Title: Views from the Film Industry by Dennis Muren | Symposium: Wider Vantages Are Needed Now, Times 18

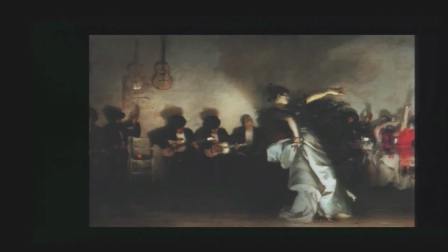(12:27)
Now I have to figure out some way to buy it, but I don't have that figured out yet. So then I worked on Jurassic, and an example of something like this, this lost and found for Jurassic Park,
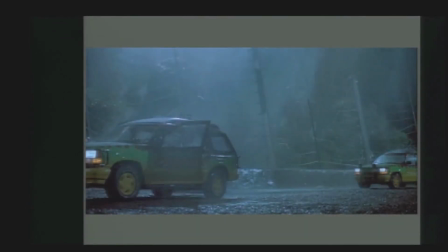(12:38)
is when the T-Rex in the main storm comes out of the rain, and you can barely see it when you first see it. It's about to walk out here. This was not the intention in the film to have this be this invisible it didn't really matter you know Stephen didn't really care just as long
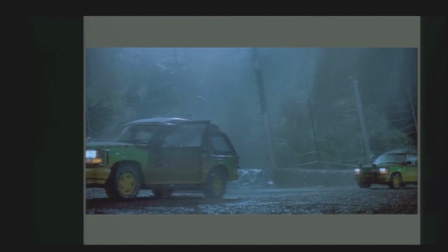(12:54)
as it walks out and sort of roars and that was kind of the idea but the idea because films work in in a time frame you don't get to stop and look at them I try to have a shot become an evolving shot so it starts one where one place it'll end
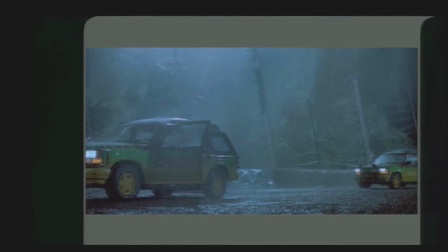(13:09)
somewhere else so you've been interested as the shot is progressing and this a way to do this was to bury this in the darkness in the rain just
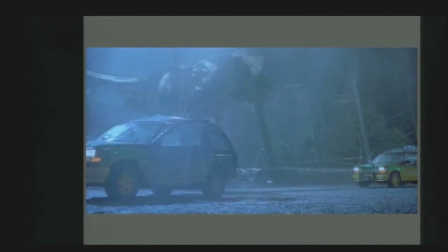(13:16)
in darkness and as it walks forward you start to see it and you see it a little bit more and
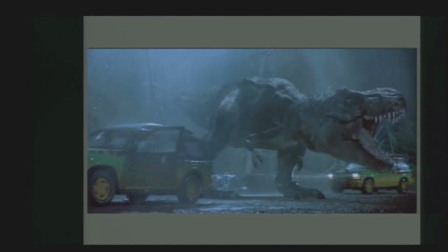(13:25)
then you see it a little bit more and by the time you get to really see it here it's more visible it's come out of the haze and there it is and that's just a that that's one of the tricks that that we need to use because we work in this sort of Cyclops view of things and we can't really
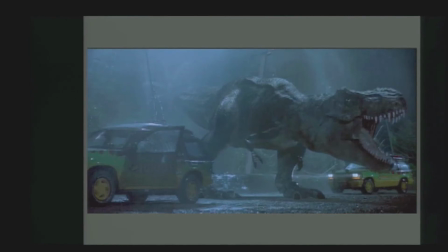(13:39)
add any more than these sort of artistic tricks now I want to show something that John Gaeta did who's here with me who works also when I am he worked at the matrix on the matrix and this is an example of where actually time was kind of shifted
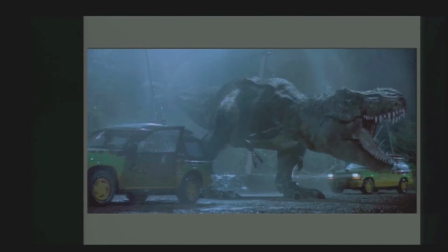(13:53)
in my opinion it's one of the neatest breakthrough shots that was ever done it took me a while to figure out why because it's it appears like it's a slow motion shot but it really isn't it's way beyond a slow motion shot and what they're trying to do
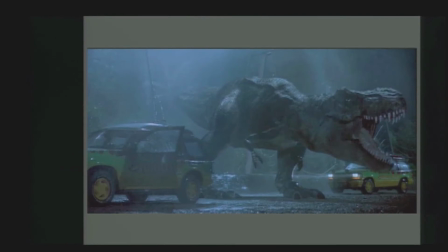(14:08)
here I don't know I I haven't asked John if this is on purpose or not but it's it's a it's what they call bullet time and these bullets are flying by Keona Reeves, but the time is all shifted. If you were actually shooting with the real camera, the camera would be going to shoot the bullets 3 or 4,000 frames a second.
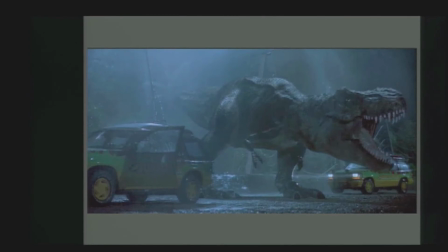(14:26)
But on Keona Reeves, it's probably, I don't know, 100 frames a second or 200 frames. So it's completely broken the rules of time within the shot. And I tell you, if we'd have a meeting and discussed this, everybody would have said, that'll never work because you've broken these rules.
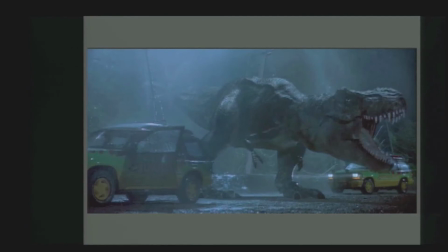(14:42)
Well, there are no rules. And this shot and these shots that were in this film really started something brand new that has not really taken off, and I kind of hoped it would.
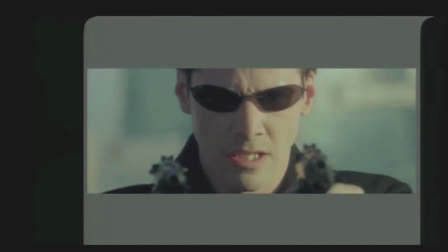(14:52)
But here's that sequencer, that shot.
Trinity!
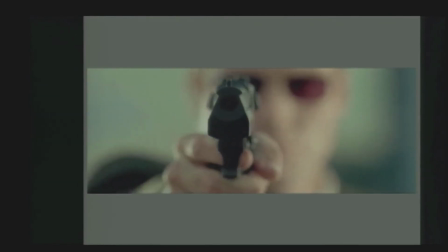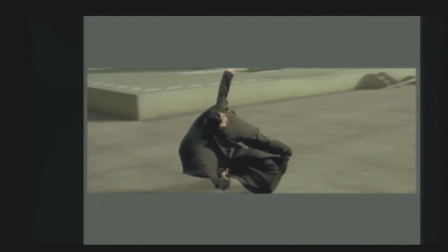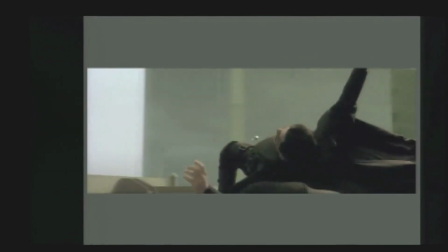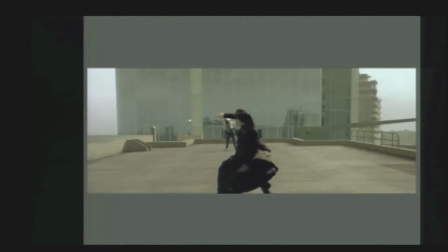(15:13)
And then it goes back into real time. So I just thought, you know, I didn't know what it was.
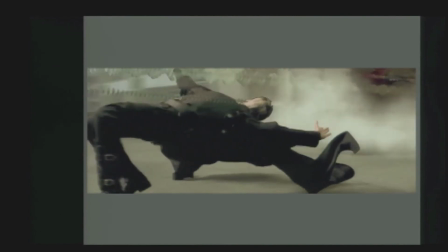(15:20)
I'd seen the slow motion stuff before. A lot of this had been done about six months before in commercials that didn't nearly have the effect. that this does.
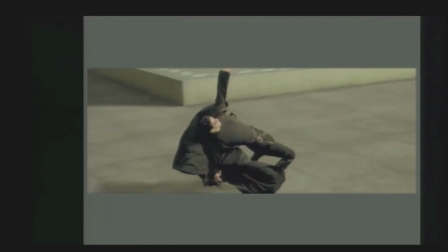(15:27)
But if you look at this, the moving camera is moving at real camera speed. He's moving about a quarter normal speed.
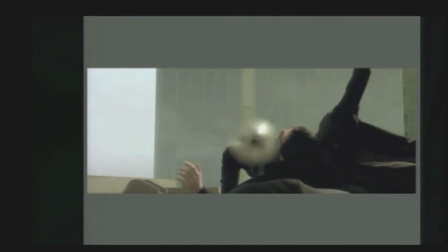(15:34)
The billet's moving at a thousandth normal speed or something like that. And what a breakthrough in conceptual thinking. And you love it. You don't object to it. You don't criticize it when you see the movie. You just love it. And again, that hasn't really taken off. I hope that's someplace maybe that the audience is...
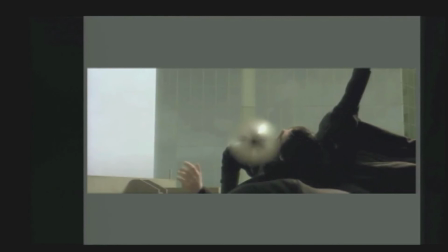(15:53)
I think they are becoming more familiar with this sort of stuff and more aware of things and maybe can take it in. So another thing regarding time, there was a movie made similar to what one of the guys earlier talked about
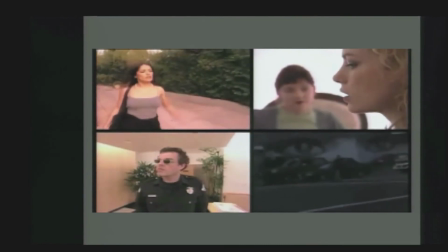(16:04)
called Time Code, and I just have a terrible copy of this here, that was all,
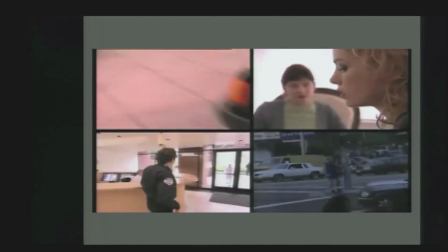(16:09)
this was a feature film, and it was shot with four cameras, all shot in L.A., all scenes going on exactly at the same time.
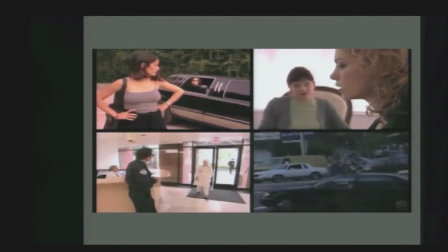(16:18)
And then they all do come together near the end of the film.